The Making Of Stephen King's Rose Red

We're working most every day, and it does become a part of your life. Well, you're cramming a lot in in four months. I mean, you think that you shoot a two-hour feature in four months, and here we are shooting essentially three features in four months. Normally, if you get a script and the writer writes a larger scene
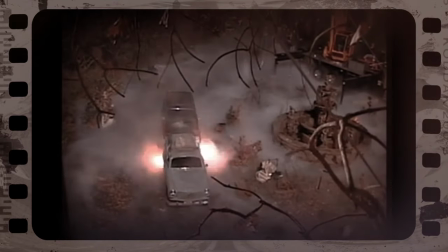297s
or has a larger expectation than what you could normally do for the budget that you get for television, you make compromises.
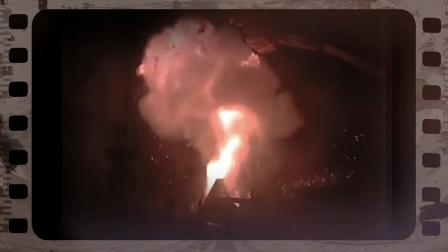304s
You make cuts. When Mr. King hands you a script, it's basically the written word remains.
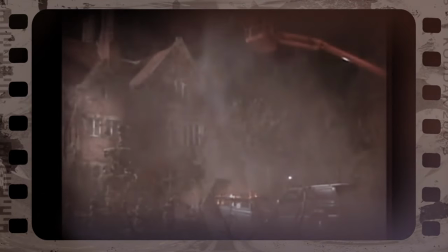310s
Whatever Mr. King writes, that's what you're gonna make. I wear a number of hats in Rose Red as I did in Storm of the Century or The Shining and the first one that I always put on is writer and the writer doesn't worry about the budget or the expense or the headache of how people can put it together.
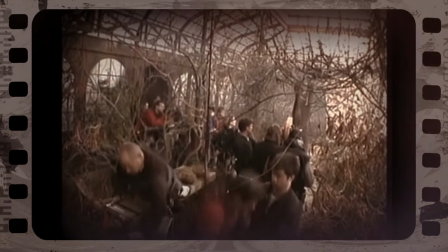329s
Then you put on your executive producer's hat and then you have to worry about the budget we start doing the drawings a lot of drawings in the beginning a lot of sketches and things and and we I like to get into models quickly so I go a lot from architectural drawings into models
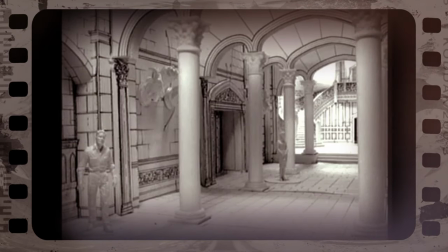346s
and then we photograph actually photograph the models one
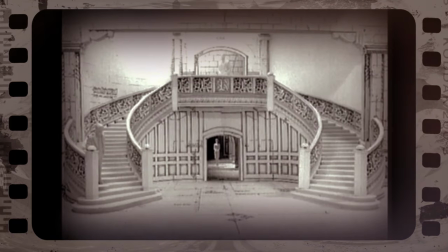351s
point and sent them to Stephen King for him to look at and for the director and everybody to look at and get approval from them people who hear about the story who are familiar
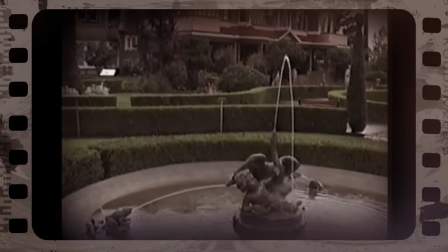360s
with the Winchester Mystery House in San Jose California often comment
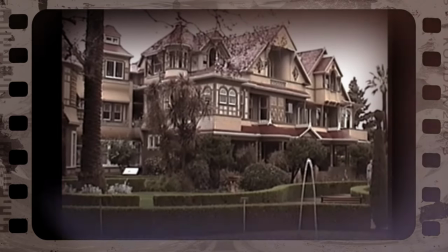365s
on the similarity of this story to or rather the story of the building of Rose Red to the story of the building of the Winchester Mystery House. Which supposedly the widow of the Winchester pow-pow you know the rifle magnate said this this psychic said to the widow as As long as you're not done building the house, you'll stay alive. That is, you won't die until the house is done. And so what she decided was that she would never be done building the house, and therefore she would never die. And so what I liked about it was the idea of a house that starts to build itself. We started looking all over the United States and Canada, and we were shown Thornwood Castle and Lakewood, which was nearly perfect. As Steve said to me when he first sent the script, he said, I'd like to find a house that is user-friendly.
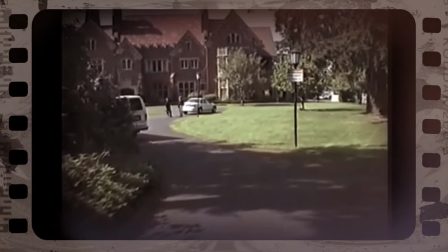419s
I mean, as opposed to a house that immediately upon seeing it, you say, well, this is a haunted house.
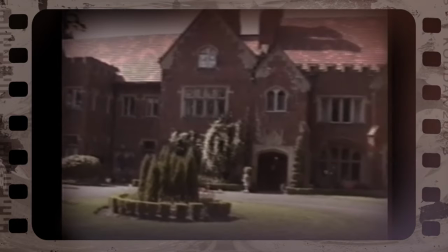425s
It should not look haunted. It should look kind of warm and inviting. It only becomes haunted when you become aware of, as it grows on you. The first objective was to find an exterior that worked.
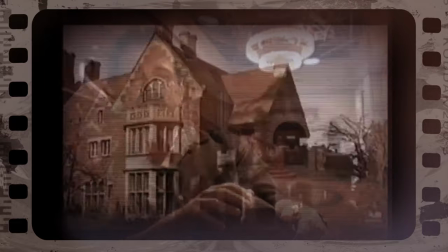439s
We spent months trying to locate a house that would work and give us all the the elements we needed to make it work with
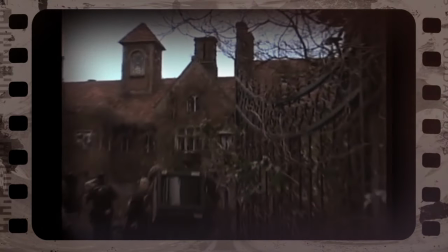446s
the interior which we were going to design and the only place we found was in Tacoma which was Thornwood.
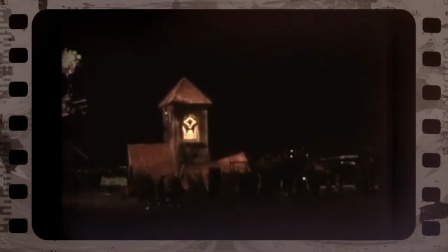453s
In Rose Red, Craig Baxley's genius at putting together
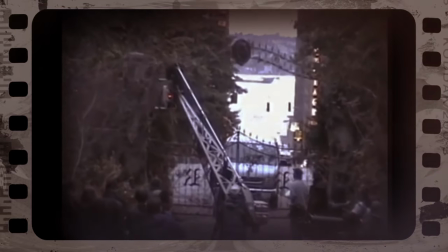459s
disparate locations and making them cut together as though they were the same is most evident
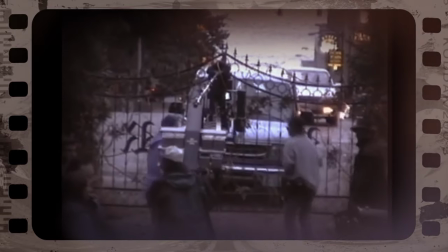464s
in the fact that we see Rose Red as though it were in the middle of downtown Seattle.
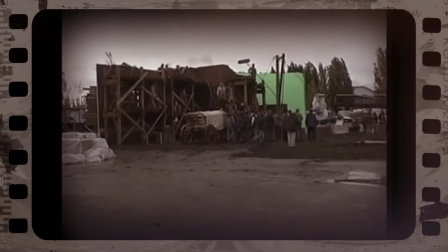469s
We see it under construction during that time, we see people arrive and depart there and you would swear because of the way it's shot that this house is in downtown Seattle.
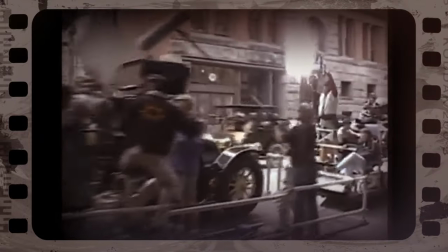478s
Seattle itself was used for some city street filming and some house filming that you'll see in the first night's episode anyway
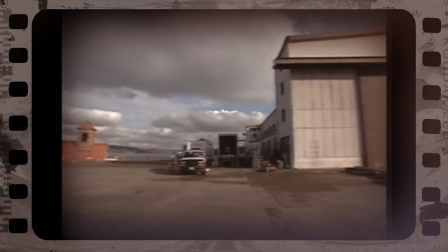486s
and the balance of our interiors we built sets at Sandpoint Naval Air Station which is just north of Seattle.
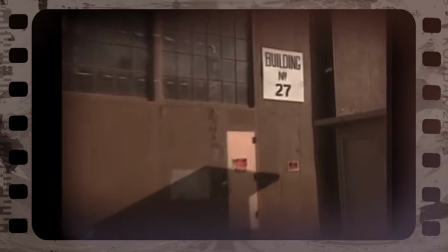494s
My idea when I got the idea would be that we would have some fabulous sets and we would would have a chance to do some really freaky things where you would have staircases that would go to
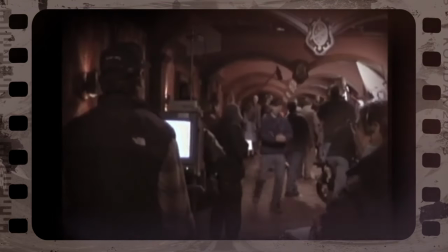508s
nowhere or you'd have a perspective hall where people walking down it would look big at one
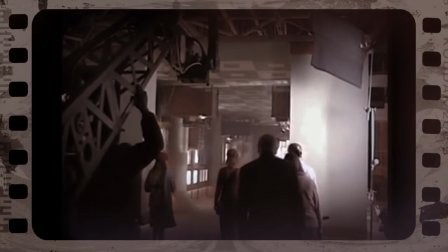513s
end and small at the other end that there would even be a room or a corridor that was upside down like the Poseidon Adventure like the ship and
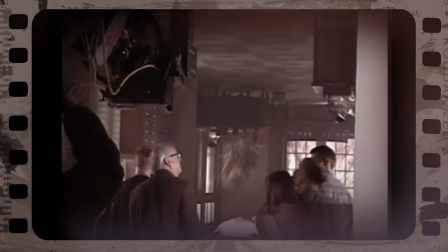520s
that so I had the tremendous fun in my imagination of building all this stuff but it doesn't cost you anything in your imagination Luckily for us, we had Craig Stearns. Craig had to, from Los Angeles, come up here and hire the construction crew.
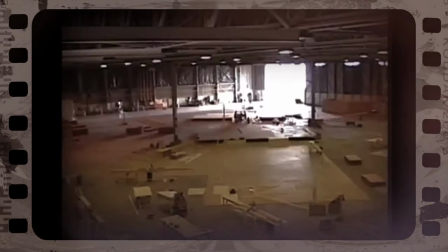536s
At one point, we had over 400 carpenters on our crew from all over the western part of the United States.
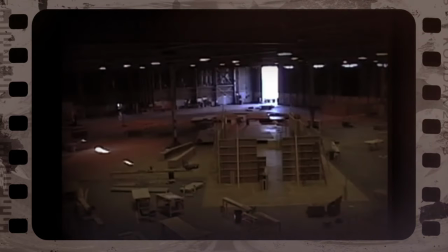543s
We started construction in May of 2000, and we started filming the sets
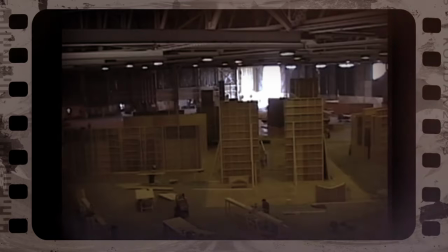552s
in October of that year. so it took from May till October to get them constructed and get them dressed and ready for us to start filming.
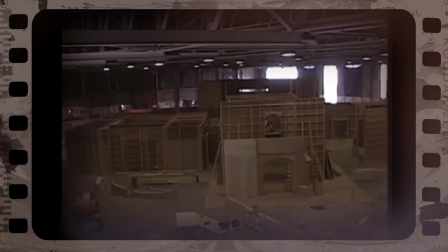560s
My mouth just hung open. I couldn't believe it. And I just wanted to know where they got these contractors because it went up really quickly and expediently. But it is. It's an amazing set. And it's a pleasure to work on. It's like a playground for actors. Oh, money's always an object of these things.
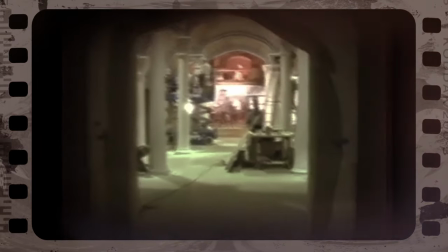578s
So it started up, and we built it, and we designed it, and then things had to be cut, and things were brought down and made smaller, and decisions were made.
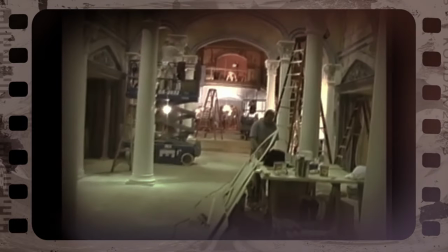587s
But I was very happy, because even though things were cut back, I don't think people will really notice, or I think it still has a great interest.
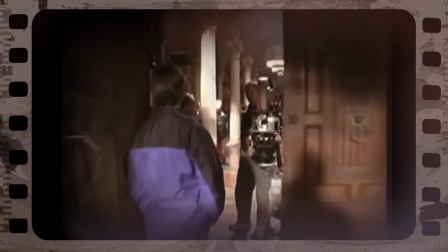593s
Luckily, when you read the script, he always puts in these little phrases when you come into a set, so that's wonderful.
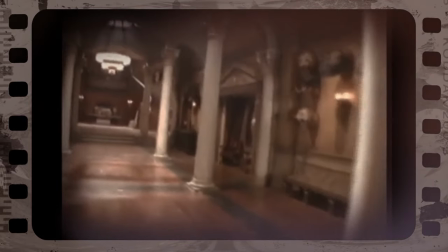599s
I've done a couple of his shows, and it's wonderful, because he doesn't give you a ton of information, so he doesn't want to boggle you down with a lot of detail, but he gives you a little phrase here,
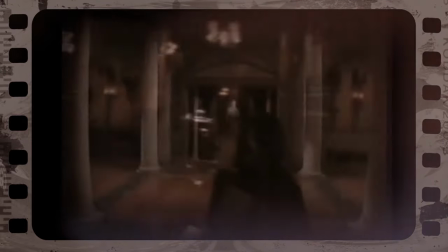608s
a little phrase there that sort of gives you an essence of what he's thinking.
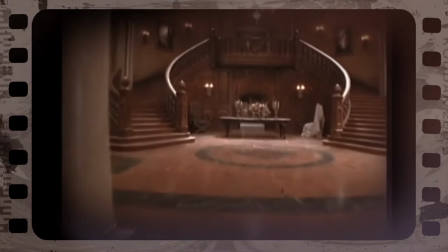612s
The one thing I got from him is that he wanted to feel that the house was warm and not, when you first walk in, even though it's foreboding, he didn't want it to be a cold,
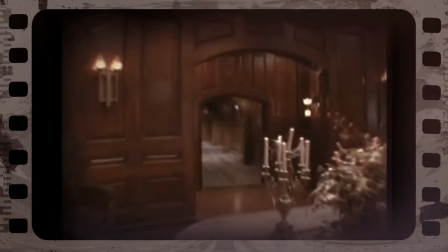621s
really cold place. So we stuck with warmer colors, warmer stone and warm woods and warmer wallpapers.
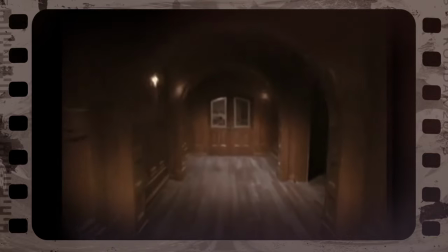628s
We wanted to be a haunted house that was sort of attractive, that sort of grew you in rather than something that was cold like a mausoleum. This is a huge set and walking around it's very easy to get lost. I don't know, it's sort of like, it's wonderful when you read something and then you actually see the sets and it's exactly what you had in mind. Each one of the rooms has, it's a little baby to me, so I love each and every one of them for different reasons.
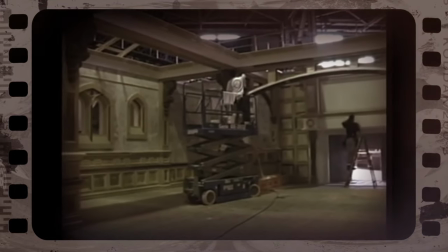653s
The parlor, the main parlor was the one that I put the most effort in because I knew we were going to spend a lot of time shooting in there.
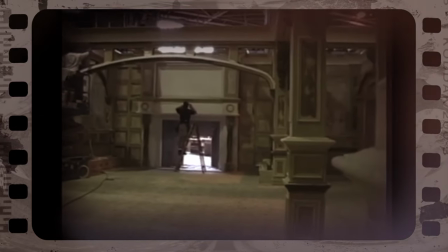658s
So I try to put the most detail in the places we're going to spend the most time.
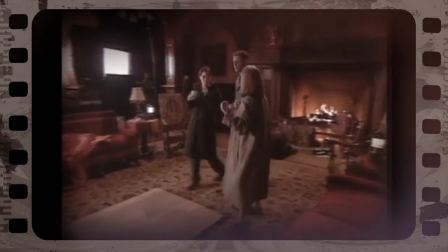662s
There's a lot of little hand-carved details and things that are in it that I think really make it special and feel like it's not a set, like it's a real place. It's kind of neat being able to walk in this big, you know, hangar and being able to go into this set,
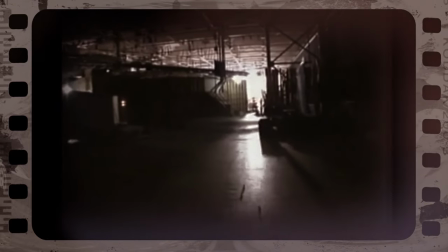675s
and it's just, it's amazing, but it fits the story. It really does. It's cool. But then we recognized we were going to have to spend a huge amount of money to create the world that Steve had written. And having done that, then we had to figure out how much money we had left over to pay the actors, you know, because it was in a sense the tail wagging the dog. As I said, I mean, we were able to put together, I think, a magnificent cast. I wasn't over familiar with the cast, but I certainly am now. We've spent a long time here, but happy time, you know, good time. Well, I play Joyce Reardon, who is a college professor who teaches the psychology of the occult and the science of the occult, I guess. And I have this fascination with Rose Red, with this house, and believe that we call it a dead cell.
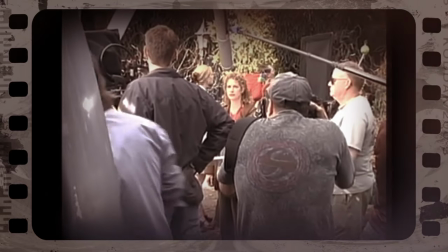731s
So the hauntings in it are over, but I want to awaken that house.
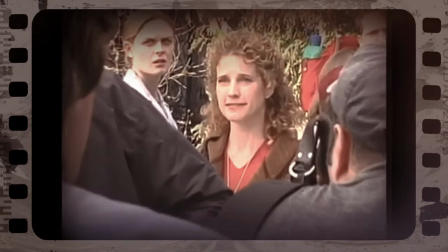734s
So I collect a team of psychics and telekinetics and others and we come in and try to awaken the house. Wait until you see the mad sequences.